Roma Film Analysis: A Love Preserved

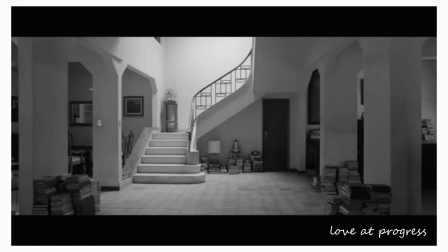12:34 When the family returns, we see he followed up on his intention. With no shelves on which to stand, books rest stacked on the floor.
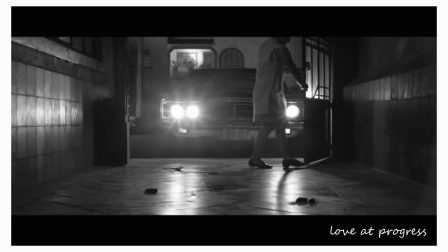12:41 This detail, as with Antonio's earlier focus on his car over his family, signals again that he prizes appearances over substance.
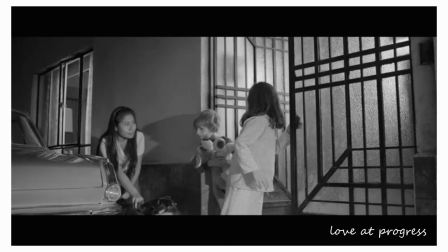12:48 But it also bears greater significance when we consider the role storytelling plays in this film and especially in the final sequence.
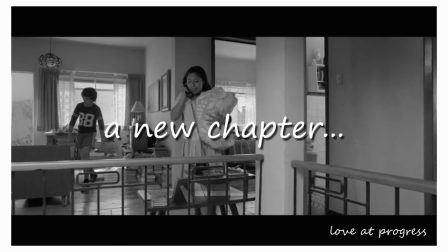12:55 The rooms have changed and the children remark on the movement from the old to the new, a detail that signifies they have entered a new chapter of life, a new adventure, as Sophia says.
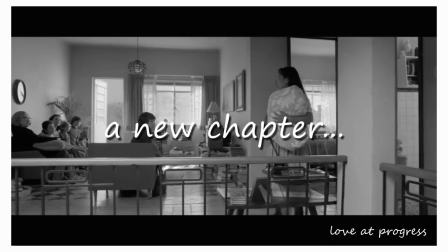13:04 Then they settle down by their grandmother, to whom they recount the tale of Cleo's rescue.
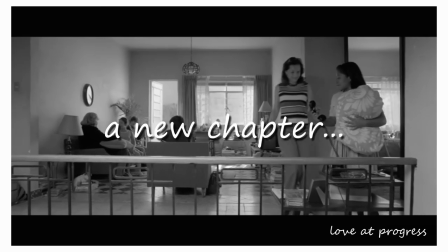13:08 As they relay the remembered story, they actively write the next page of their life story.
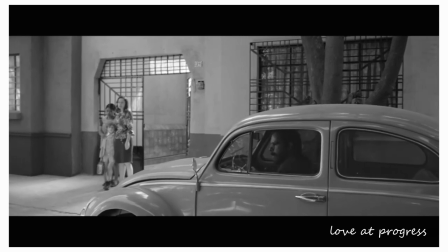13:13 If their father is not in this next portion, it is because he has effectively written himself out of the story.
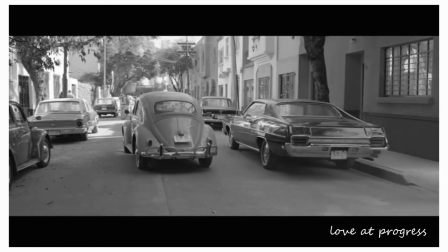13:18 The film's gaze, as Cuarón has said, is not judgmental, but it does give attention where attention is due.
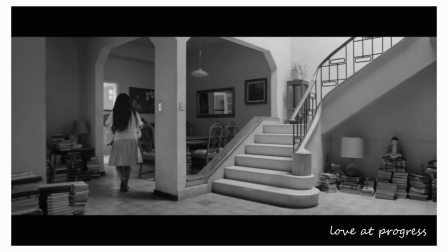13:24 While the characters forge their future, traces of the past remain, and we see Cleo as she was at the film's beginning, performing chores.
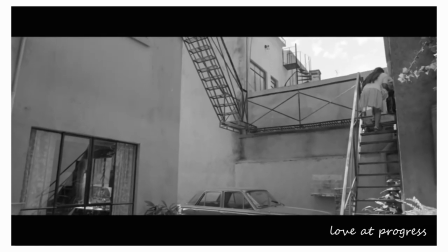13:31 After Adela tells her she wants to hear everything about the trip, Cleo ascends the stairs, carrying laundry to the roof.
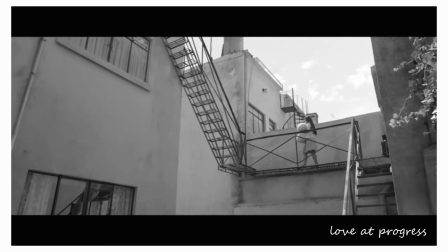13:37 The vision above echoes but alters the opening shot.
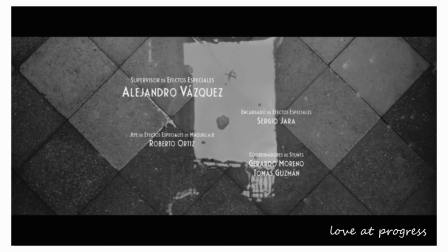13:40 Whereas we had initially looked down at water that reflected the sky and a plane, we now look up and directly at the sky and another plane.
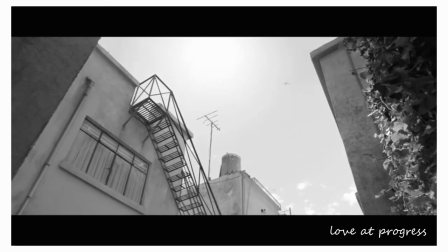13:48 This alteration, I want to argue, uses the Hail Mary prayer as framework. This is not to say that the film touts a Christian religiosity.
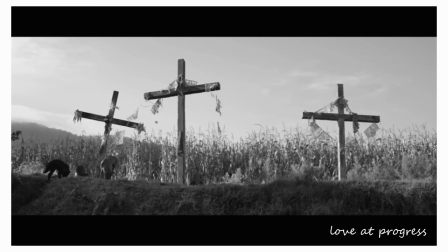13:55 Such would be problematic, to say the least, given the country's colonial history, but that it nonetheless uses Christian iconography,
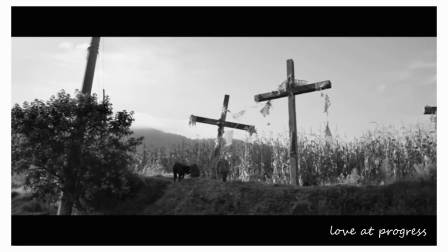14:02 no doubt integral to Cuarón's own boyhood in Mexico City, as a vessel to meditate on matters of time,
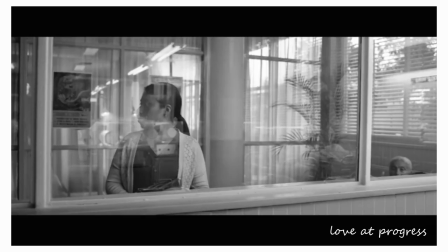14:08 eternity, and community, and to elevate its protagonist, namely Cleo, to the level of author of the auteur himself.
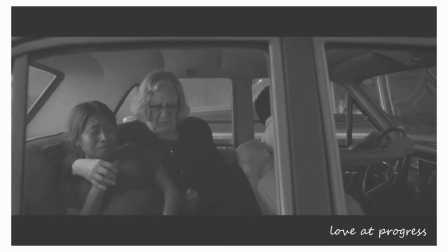14:15 At one point in the film, we hear this prayer. Mrs. Teresa prays the Hail Mary while she and a laboring Cleo wait in traffic.
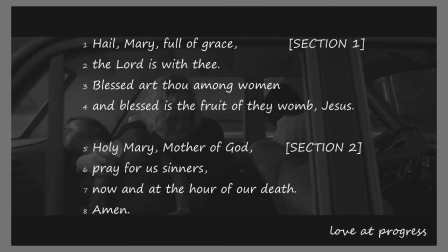14:22 Let's for a moment think of this prayer as a poem. We can break the prayer poem into two sections.
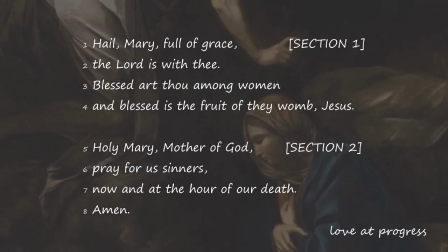14:28 In the first four lines, whose words echo those of the angel Gabriel during the Annunciation and those of her relative Elizabeth during the Visitation,
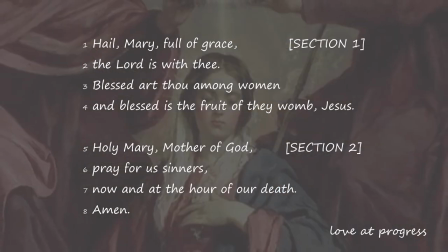14:35 the speaker looks down at Mary. In the final four lines, we get a perspectival shift.
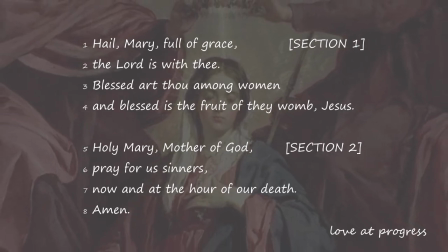14:40 Now the speaker looks up at Mary, acknowledging her as the heavenly queen, and asking for her help for those beneath her.
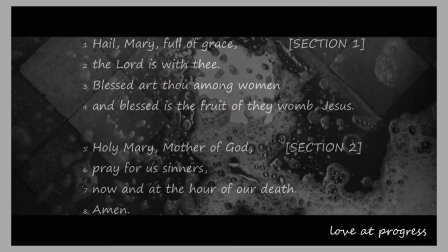14:47 Roma enacts the same perspectival shift.
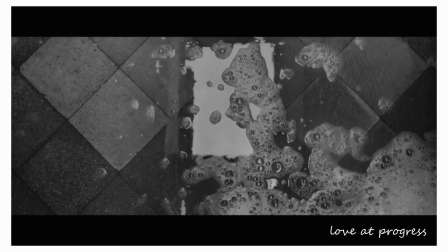14:49 We begin with a bird's eye view, or God's eye view, looking down at Cleo and her work, and we end by gazing up at her and the sky through which a plane flies.
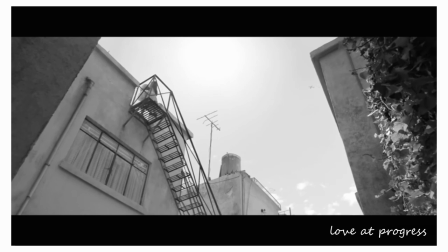14:58 Cleo is creature-turned-creator, whose life, in what Cuarón rightfully calls a mystery, yokes together eternity and time, heaven and earth.
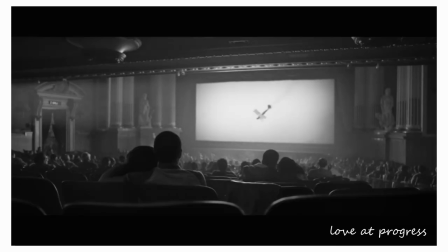15:06 The plane, which resembles a cross, emphasizes the prayerful connection, and it communicates both God and the global.
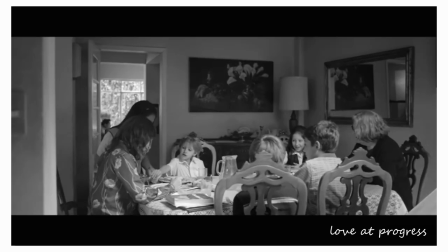15:13 Though the film's women are confined to the familial responsibilities from which the film's men flee, it is ultimately the women whose story is preserved, recreated, and carried on through Cuarón's film.
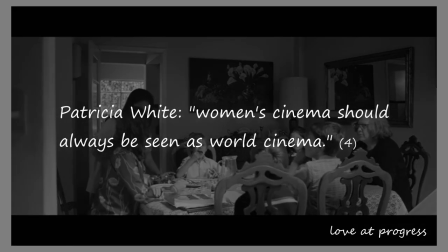15:23 Patricia White writes, "Women's cinema should always be seen as world cinema."
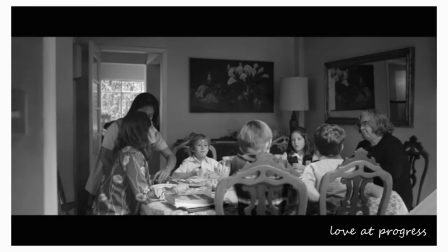15:28 And indeed, Cuarón establishes this connection.
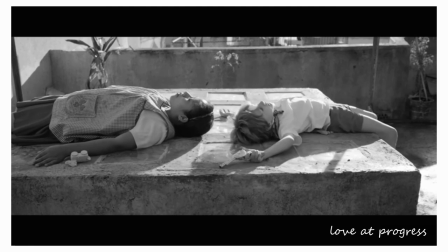15:31 His film transports the women who raised him beyond their spatio-temporal circumstances and delivers them to a global audience. And this audience, in turn, is transported to the world that Cuarón has so carefully crafted.
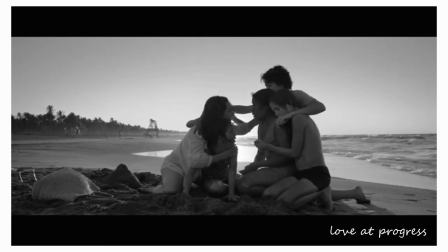15:43 This craftsmanship, as Cuarón emphasizes, arises not from his own solitary genius, but from the family that reared him.
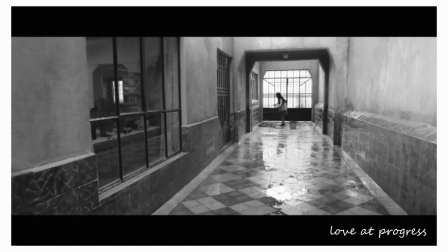15:50 True, Cuarón as godly auteur creates Cleo, looking down at her at the start,
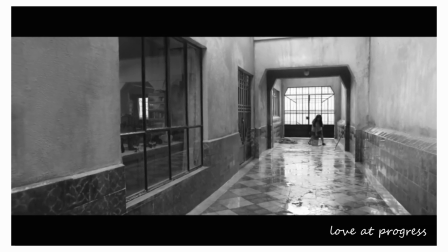15:55 designating her as the one who will embody and articulate, indeed who will incarnate, the film's central concerns.
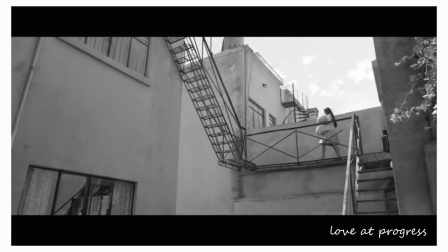16:01 But by the end, we see Cleo recast as the film's queen and creator of Cuarón and his film.
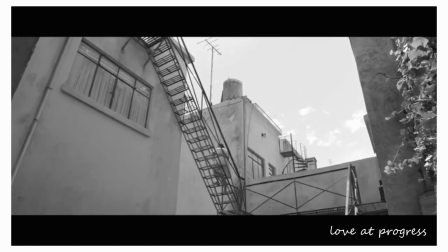16:06 Cuarón pays homage to his cinematic mother by both looking at her and by adopting her way of looking.
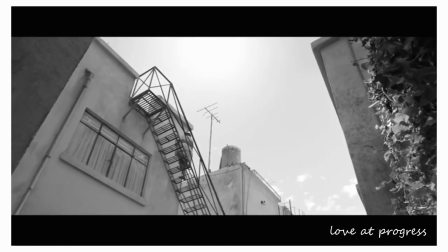16:12 After all, might not the camera's gentle and patient gaze echo Cleo's way of living in and envisioning the world?
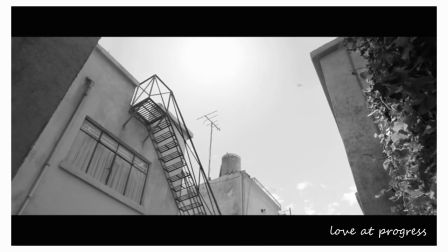16:18 It is this vision, a vision of a remarkable woman, of ongoing love, and of preserved perseverance, that Cuarón's film communicates and carries to the world.